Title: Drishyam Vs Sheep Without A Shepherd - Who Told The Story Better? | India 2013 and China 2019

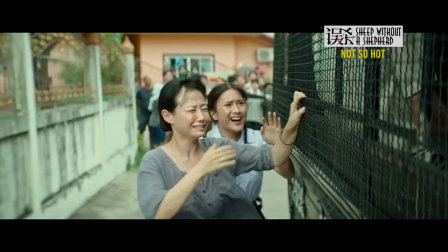24:45 Regulations state that a person who commits a crime must be punished,
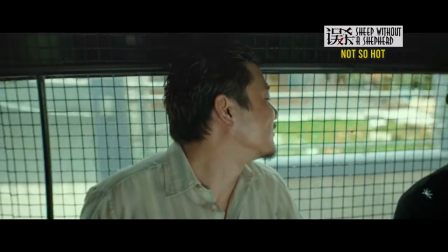24:49 and thus this is why at the end, Lee ends up in prison, contrary to what the original story tells.
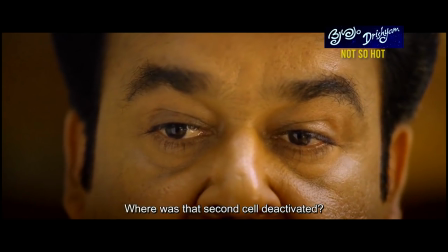24:56 Issues with both movies centre around the fact that both fathers are able to make this elaborate alibi just by watching movies.
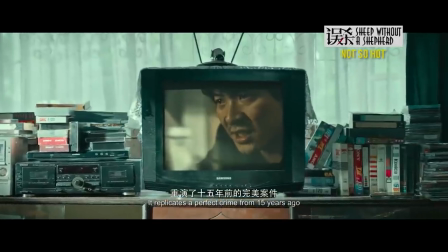25:03 It's all too smooth and too effective and a plan that's pulled off too easily.
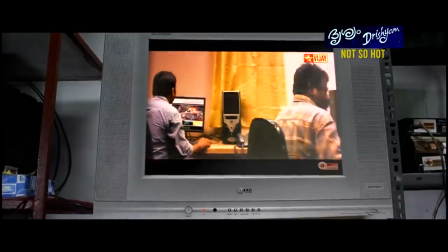25:09 There's a short montage in Drisham where we see George watch a series of movies so we can understand he is a movie fan,
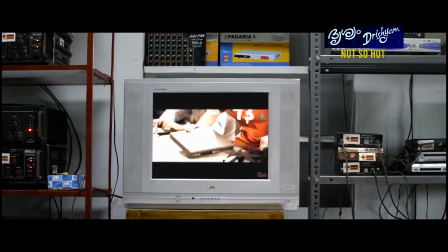25:15 but we don't quite understand how this relates to him creating the ultimate alibi. Same with Lee.
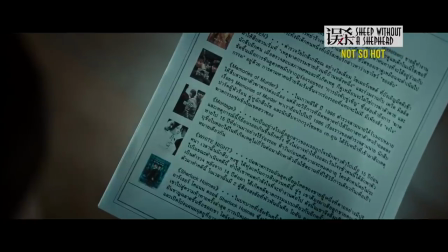25:21 We are shown this long list of movies he watched and the focus on the Korean thriller montage,
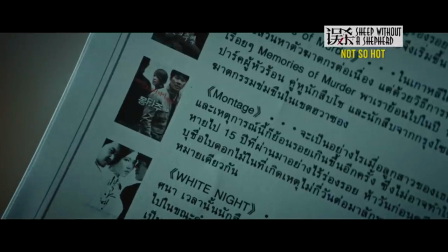25:27 but there's no real way to link any of that to the alibi created.
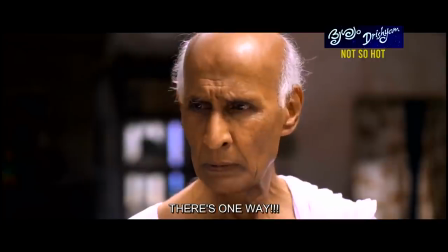25:31 In fact the only way we really see both characters use their movie knowledge is at the start of each film,
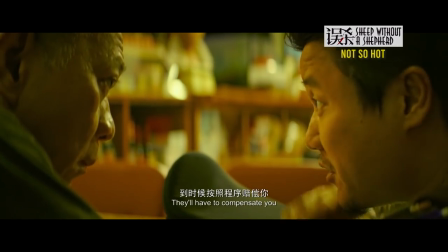25:37 where they explain to respective customers in the cafes how they can use the law to their advantage and not pay a bribe to the corrupt constable,
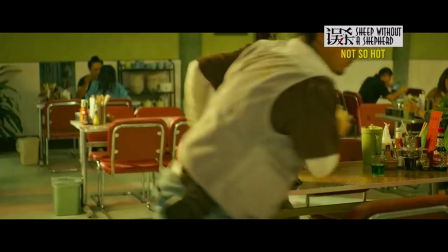25:46 which also doubles as a way to show the audience why the constable doesn't like our main character.
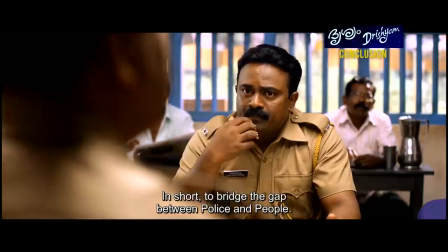25:55 There will be a lot of people who like Grisham and who will prefer it over the Chinese remake, And that's fine,
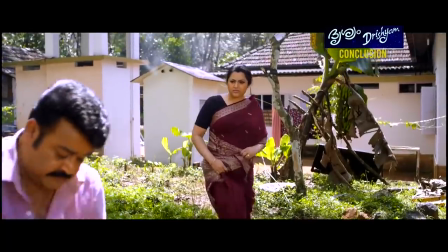26:01 we're all entitled to separate opinions on what movie we prefer.
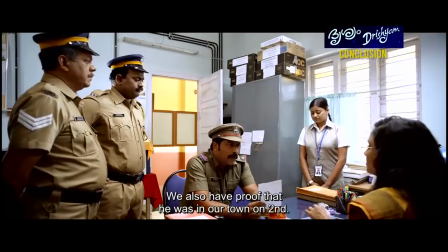26:05 I can acknowledge, and I hope that you do too, that both movies are brilliant and flawed in their individual ways.
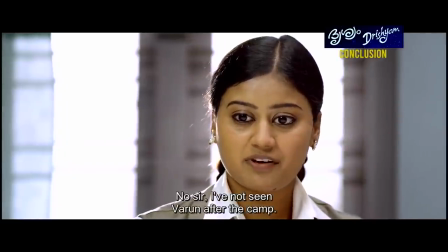26:13 Whichever you choose is a matter of your own opinion and you won't be too disappointed.
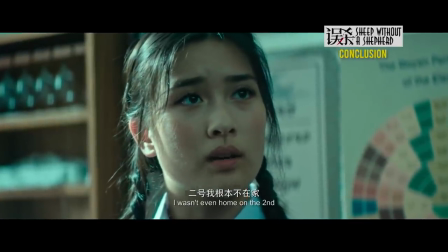26:18 The Chinese version definitely tells the story a lot better.
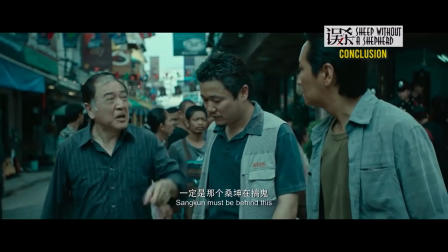26:23 The Indian version most definitely has the better ending, the perfect ending in fact.
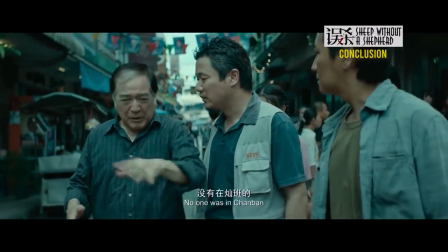26:28 And until we get a version that mixes both of these elements together, then I'm afraid this one is a tie.
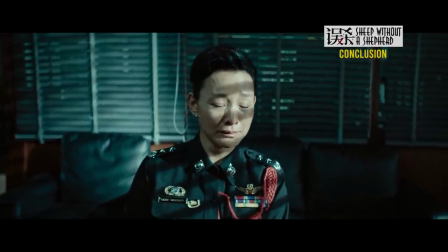26:35 If you've seen it, what did you think?